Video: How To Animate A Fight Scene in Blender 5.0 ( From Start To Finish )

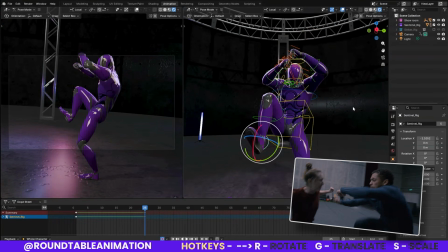(29:20)
I can probably play around with that, because even here it feels a little bit better, right? So maybe we're done with this one and we set this up.
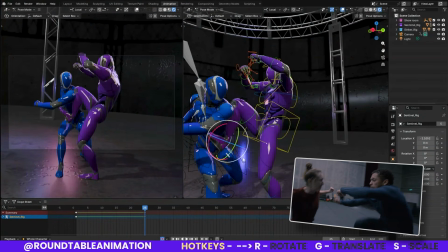(29:30)
So I would say maybe the initial, and I don't know why he keeps coming back here.
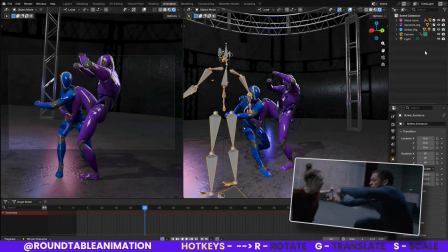(29:38)
Maybe because I keep. So let's get him out of here. Maybe I won't hide the characters going forward.
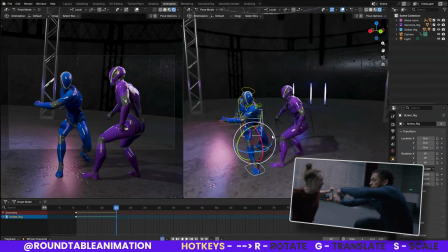(29:51)
So let's bring him back to maybe a little bit back here.
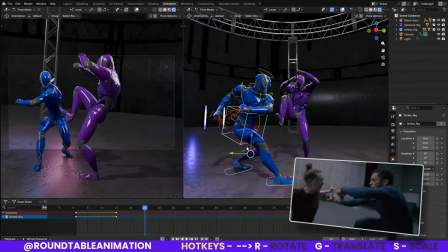(30:02)
Right, because then the kick can seem pretty good, right?
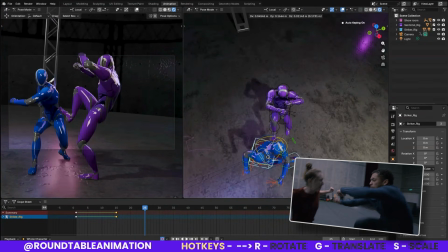(30:09)
Could probably even move him here, because it has to make sense a bit.
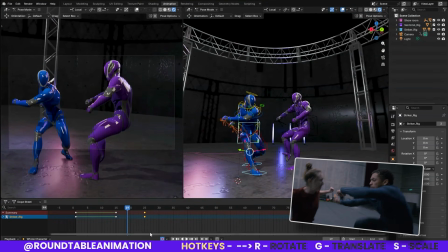(30:15)
Oh, Did the wrong one. That was my fault.
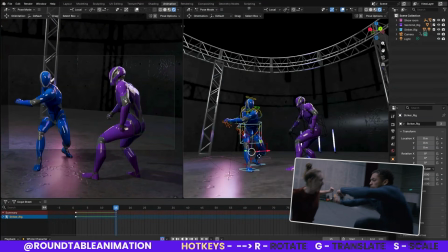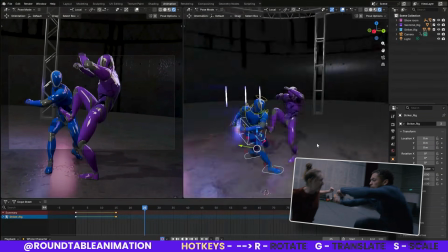(30:27)
Yeah, that's where we were before, I think. We can bring them a little bit forward.
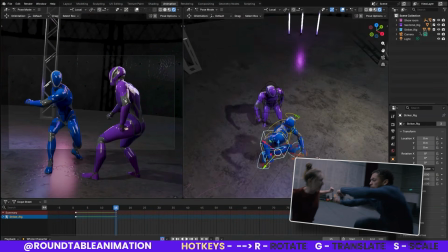(30:33)
Maybe some forward some more, maybe more to the side.
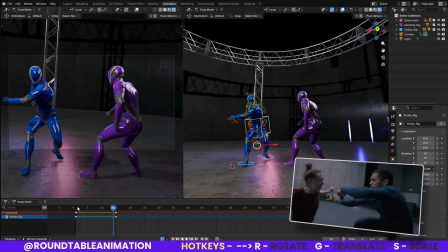(30:40)
That looks way better. That looks way, way better. And then, but I just want to make sure that this covers the distance.
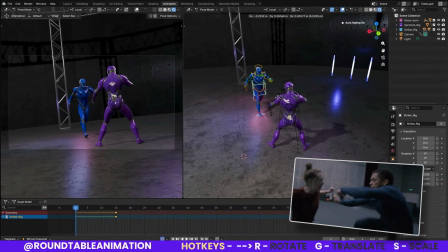(30:51)
Maybe the intro pose is here and maybe we're angled a bit. And this is what I mean by blocking the initial poses here, because if I had cleaned this up already, then I wouldn't be able to do this and play around my timing and my spacing.
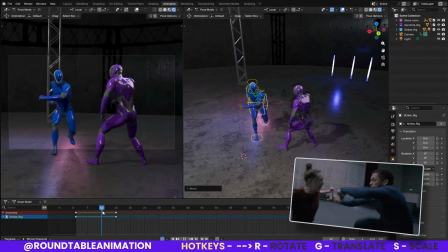(31:07)
So now if we're here, maybe I can angle it a little bit better where the punch looks like it makes sense. And then we have the coming in for the kick. Okay. I'll go with it.
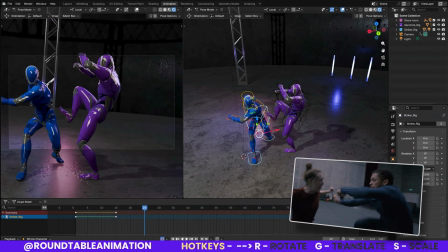(31:20)
So what I do like here is that it looks like she's going for the punch here, and then she gets kicked. So what I am gonna do is probably just go for this punch, because right now I think that's gonna give a much better of a snapback.
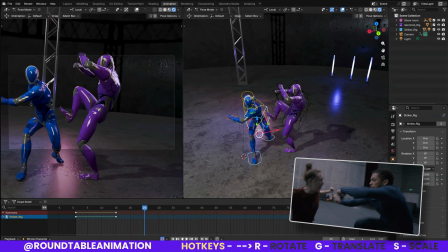(31:38)
I think it will look stronger than having this open up here into a free kick. I think that it works better for a stunt. But I think if the character is in the middle of a move, it might even work here.
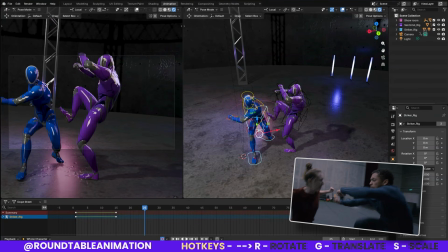(31:54)
And it works really well for them. They're professionals, so they make it look really good. But let's give it a shot. We're going to always play around and try it again in a different way.
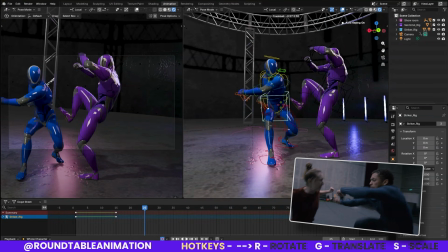(32:03)
So what I'll do is have the character come around, because we have 10 frames.
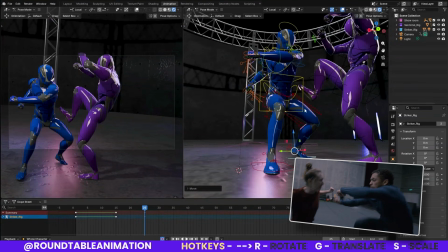(32:08)
We don't have much time to really discern here. So I'll just have the character move, open up.
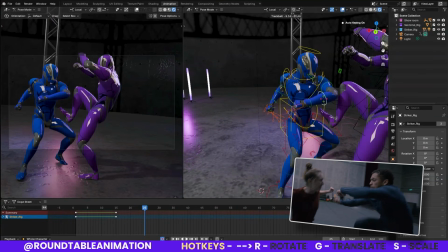(32:16)
So their torso can be opened up. We'll have their arm open for a punch, right?
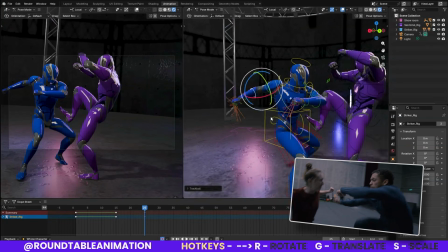(32:23)
We don't have, again, much frames to really go upon, but we want to create this strong sort of pose.
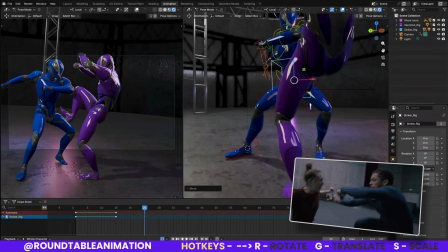(32:33)
We'll stand up a bit to get some air, some momentum.
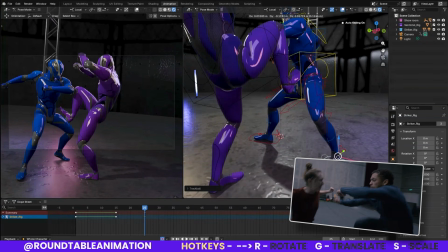(32:38)
Open this up a bit so it doesn't look like the leg is getting caught here.
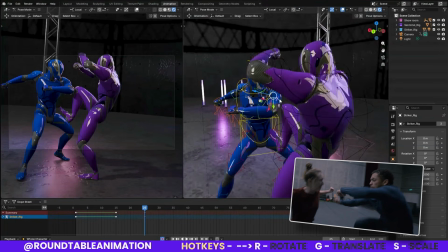(32:42)
I may even open this up just a bit
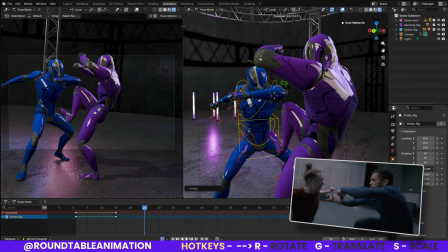(32:50)
and turn this around.
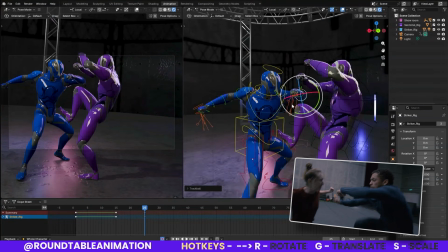(32:56)
And I think here is an ideal spot, right? And then as the kick is going, you want to continue with it. I think it's here.
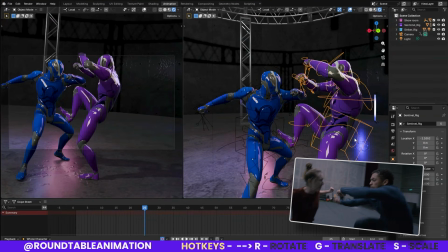(33:10)
I think it works. The only thing I think I would fix is, for me,
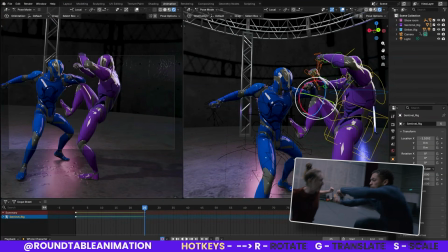(33:18)
is getting this a little bit more in so we can really see this.